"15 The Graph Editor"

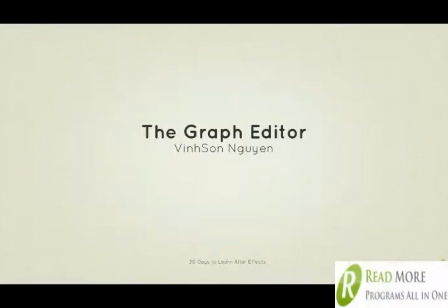0:00 Hey folks, welcome to the 30 Days to Learn Adobe After Effects course. My name is Vincent Nguyen, and today in this lesson we're going to be talking about the graph editor within the application.
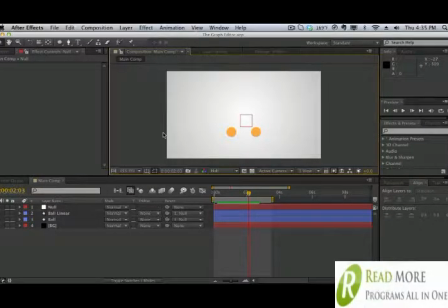0:09 So here in After Effects, I have a very simple demonstration that I want to show you guys. And so let's go ahead and take a look at what I have here. So obviously there are two bouncing balls here and they're kind of just falling from nowhere.
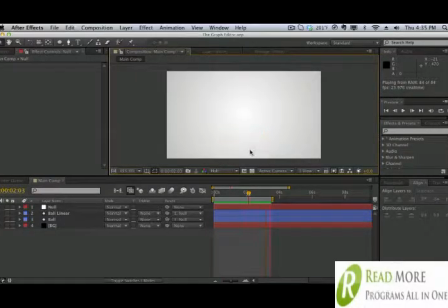0:26 And obviously one looks a little bit more realistic than the other. Notice how this one behaves more like a ball compared to this one right here. So why does this ball behave and react more realistically compared to this ball right here, the ball linear?
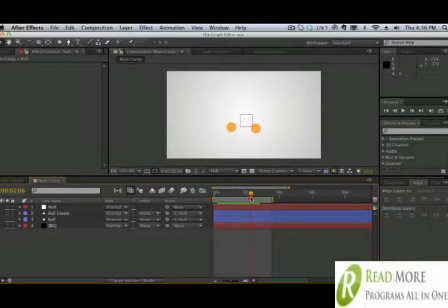0:42 And that's because of the type of keyframes that we use. Now in After Effects, when we create a keyframe, by default it creates linear keyframes. It just goes from one point to the other. There's no slope, there's no exponential growth, there's none of that stuff.
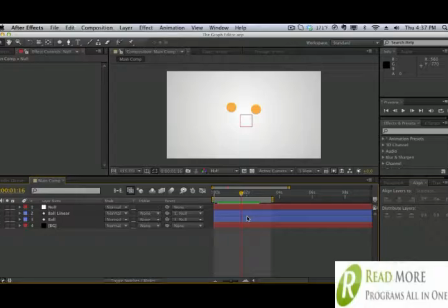0:55 And it may be kind of hard to see and realize because there's really no visual or clear way to see it all besides some diamond shaped keyframes. But if you go into the graph editor here, if you go into the composition and click on the graph editor button, you're going to see a graph here.
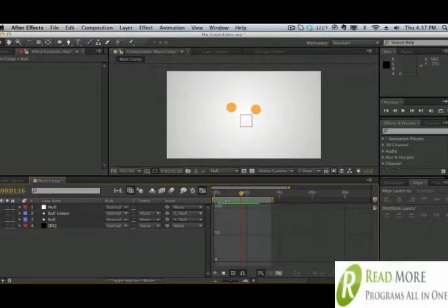1:11 And it may look kind of complicated at first, but let me just show you what it does real quick. So I'm going to click away. I'm going to show all the keyframes for the two ball here. I'm going to hit U on the keyboard, and it's going to show all the keyframes. Now, look at the values. They're exactly the same in the Y, because,
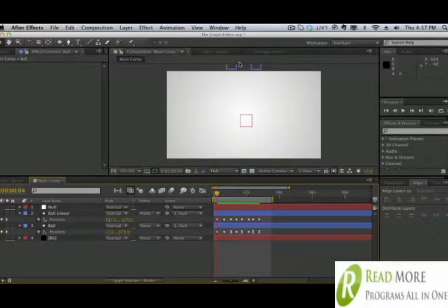1:29 obviously the X direction is a little bit different because the balls are in different spaces in the X axis, but check out the Y axis. They're exactly the same. As you see from keyframe to keyframe, they are all pretty much the same here. So why does this one behave more realistically?
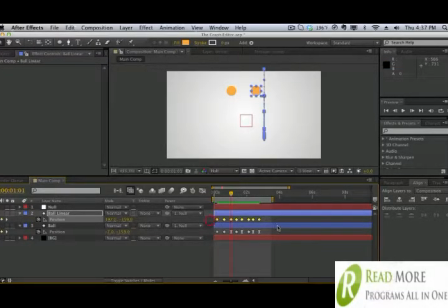1:47 Well, notice how this one is the crappy one, and this one is a more realistic one, and it has easy ease keyframes. Now, let's go ahead and take a look at the graph here. So to view the graph, you want to select your parameter. In this case, we want to see the position, and then we want to go to the graph editor here.
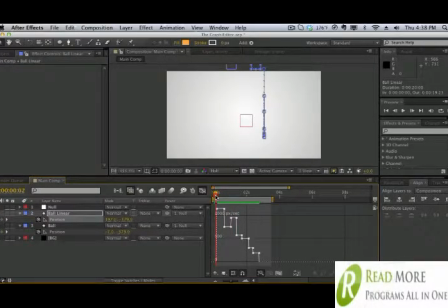2:06 Okay, so just think of this visually. The ball is staying still, and it's going to drop, and then bounce, drop, and then bounce, and so on and so forth. You can see that it looks very, very linear.
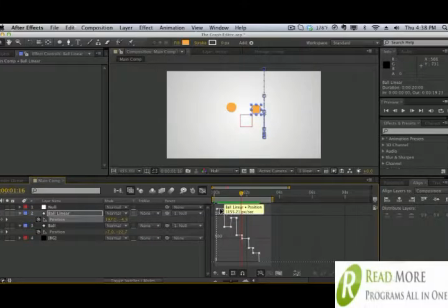2:22 We have straight lines across the board here. So horizontal, vertical, horizontal, vertical. So we just have some very blocky, choppy movement. This thing is very choppy and blocky, so the animation is going to be very, very choppy and blocky as well.
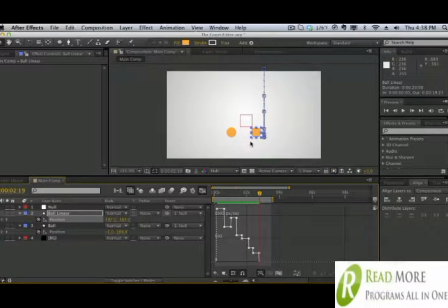2:35 So not really, really pretty, and that's not how things behave in the real world, and it looks very, very amateur-like, and this is where most people stop. This is how people usually keyframe stuff, and it's a really bad practice. We should always tweak this stuff out. So before we tweak anything out, let's go ahead and take a look at the more realistic ball here.
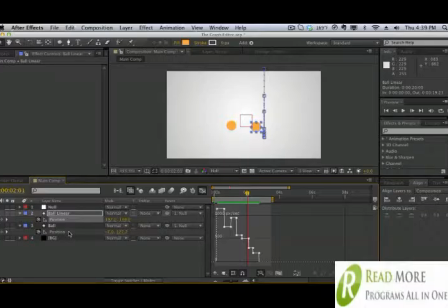2:52 So notice this graph here, and when I switch to the more realistic ball, you can see it looks more like a ball simulation here. So we start up here, it's going to fall down, and then as it gets closer to the ground, it's going to fall even faster.
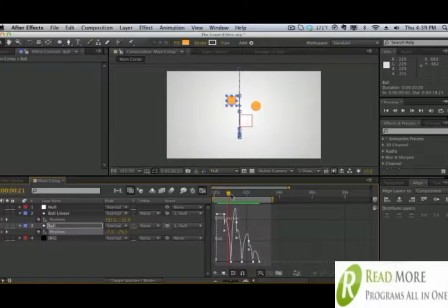3:08 We have a very exponential growth here, or I guess decline. And then it's going to hit the ground, and then it's going to slowly bounce up. And as it reaches the top, it's going to kind of slope off here. As you can see, it's not really a straight line.
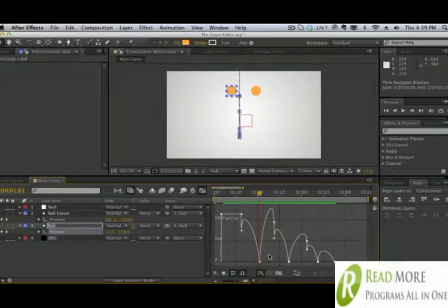3:22 Let me just zoom in here. You can see that it's not really a straight line. It's kind of a nice smooth curve. It's going to go up, slowly come to a stopping point, bounce down, slowly bounce back up, and slowly bounce down.
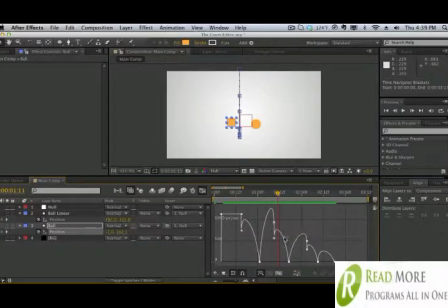3:36 And as it goes down, the slope gets steeper and steeper, which means faster movement, and so on and so forth. So visually, you can kind of see that this looks nothing like a ball path, and this looks more like a realistic bouncing path here. And you're right.
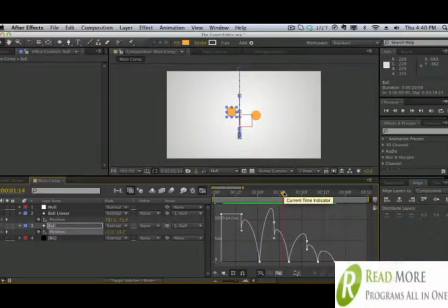3:53 And so let me just show you how to use this thing and how to kind of edit and tweak keyframes so that things are a little bit more lively. So if we click away, we get these nice curves because we have easy ease keyframes here.